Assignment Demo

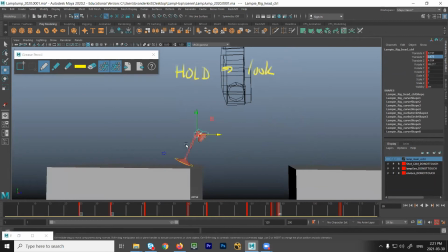So now I'm coming from here. So I'm basically just taking this pose and sliding it over here, okay? Because they're very similar. Whenever you have poses that are similar, it's a good idea to copy and paste them. Just the same idea, when I'm going to land, I'm going to use this pose.
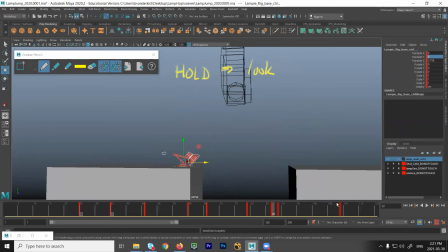I already have a pose like this anticipation pose would work really good as a landing pose, right? The squash pose, I'm going to see it again. I just have to move it. So all I have to do is just move this pose over and just try to make sure that I line up
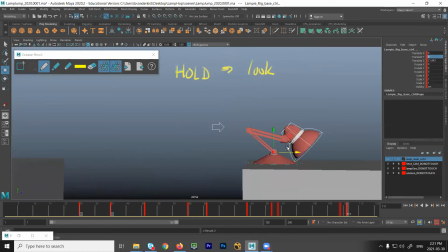the base so it feels like they actually land just on edge, right? And maybe I'll lift that up a little bit so it's easier to see. Yeah, it's still sliding. I just want that to connect really nicely. Clunk, clunk, clunk, clunk.
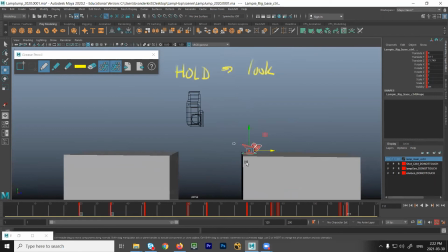All right. And I haven't done the high point for a very good reason.
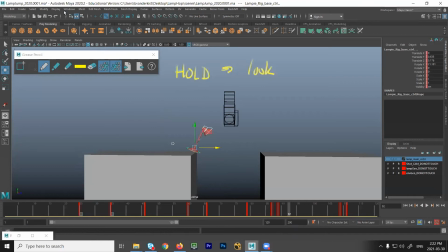If I let the computer give me the in-betweens and I go into my graph editor
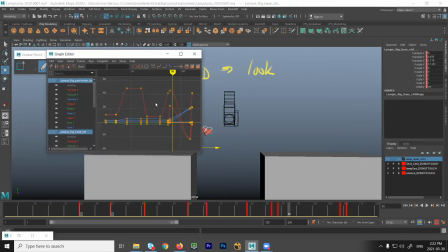and make sure that everything is just straight lines,
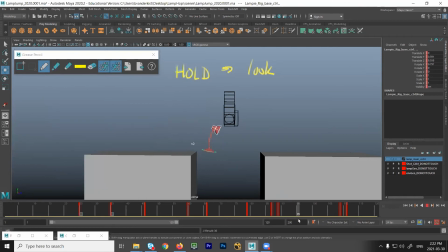the computer will give me an exact 50% right here.
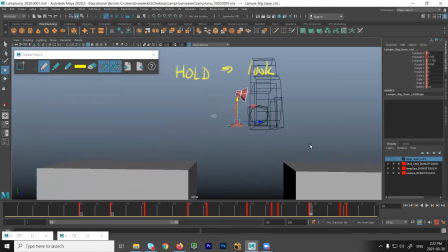And all I have to do is lift it up and then make it look like it's jumping.
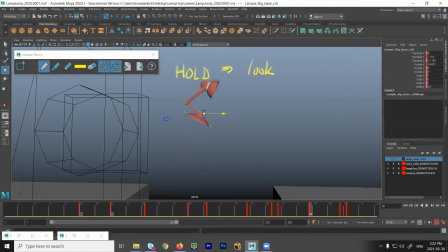How do I do that? By doing everything I can to make it feel like it's not balanced on a flat surface. So in the air, I would never want this to be completely flat, horizontal. That'll feel like it's on something. But if I do that, I want to make it feel like a bird's legs tucked under, right, when they're in flight.
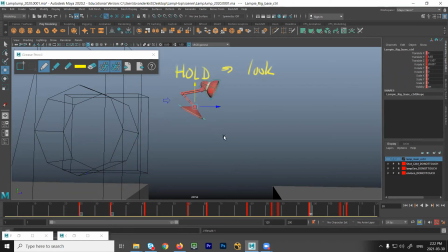So I jump up and land.
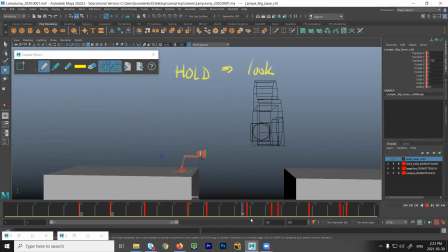And you can do this throughout. Anywhere that you have a similar pattern, right, jumping up in the air and then landing. If I'm going to jump again from this point, if I squash, I need another stretch pose. Well, I have one over here. I'll just copy that over here.
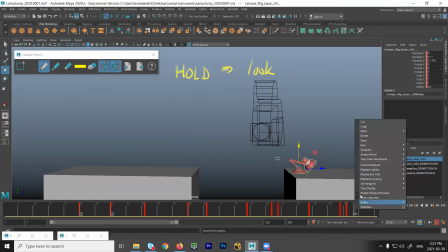Let's say 2 frames later, paste. I just have to drag it over and just kind of match the edge so it doesn't slide so much. Just do that by eye. There.
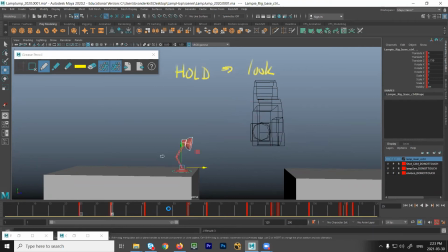So this is pose to pose. When you see me flipping through my keys, I'm looking just at my poses. And then I have to go back up in the air. So I could go grab this pose. And I need more time over here.
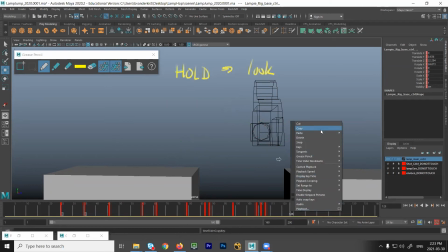don't know where. Let's make a guess. Paste. Oops, wrong pose. There. Copy. Oh, I don't have everything selected. There we go. S. Copy. Then jump up in the air.
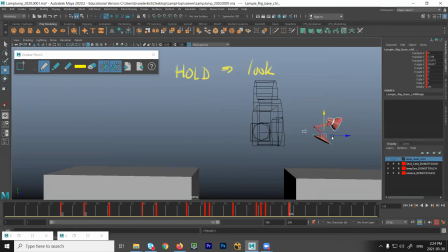Paste and just move it. And I don't want that jump to be as big. So I'll move it over there.
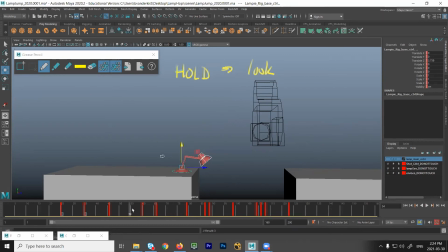Boing, boing. Now, if I hit the play button, right, it's going to look really lousy because all I have are the basic keys. I haven't done any work in the graph editor or added any breakdowns. That's okay. I'm just looking at my main ideas. And I just want to make sure that I'm communicating. I know I'm going to have the lamp jump in.
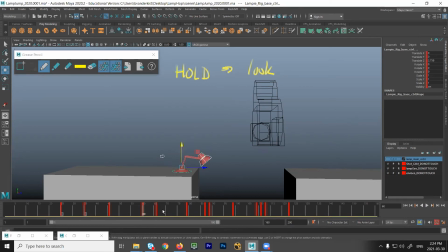I know they're going to stop. I know they have to look down. They have to look back up. They prepare. They jump. They make it. And they keep going. And they jump off screen.
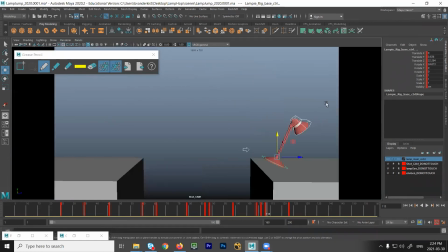And I'll just switch to my camera view just to see, am I getting the character off screen? Because maybe here, I need to move them a little bit more this way. And you see, I can't see the character anymore. If you want, you can go over here and there is the gate mask, right?
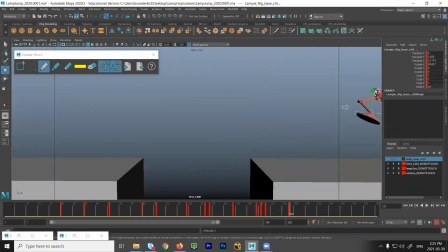Which you can turn on and off. And then I can see the character and I can look and see, well, where would they be? Would they actually be here? I don't want to mess this up. I want them to jump, but I don't want them to jump as high as here, right?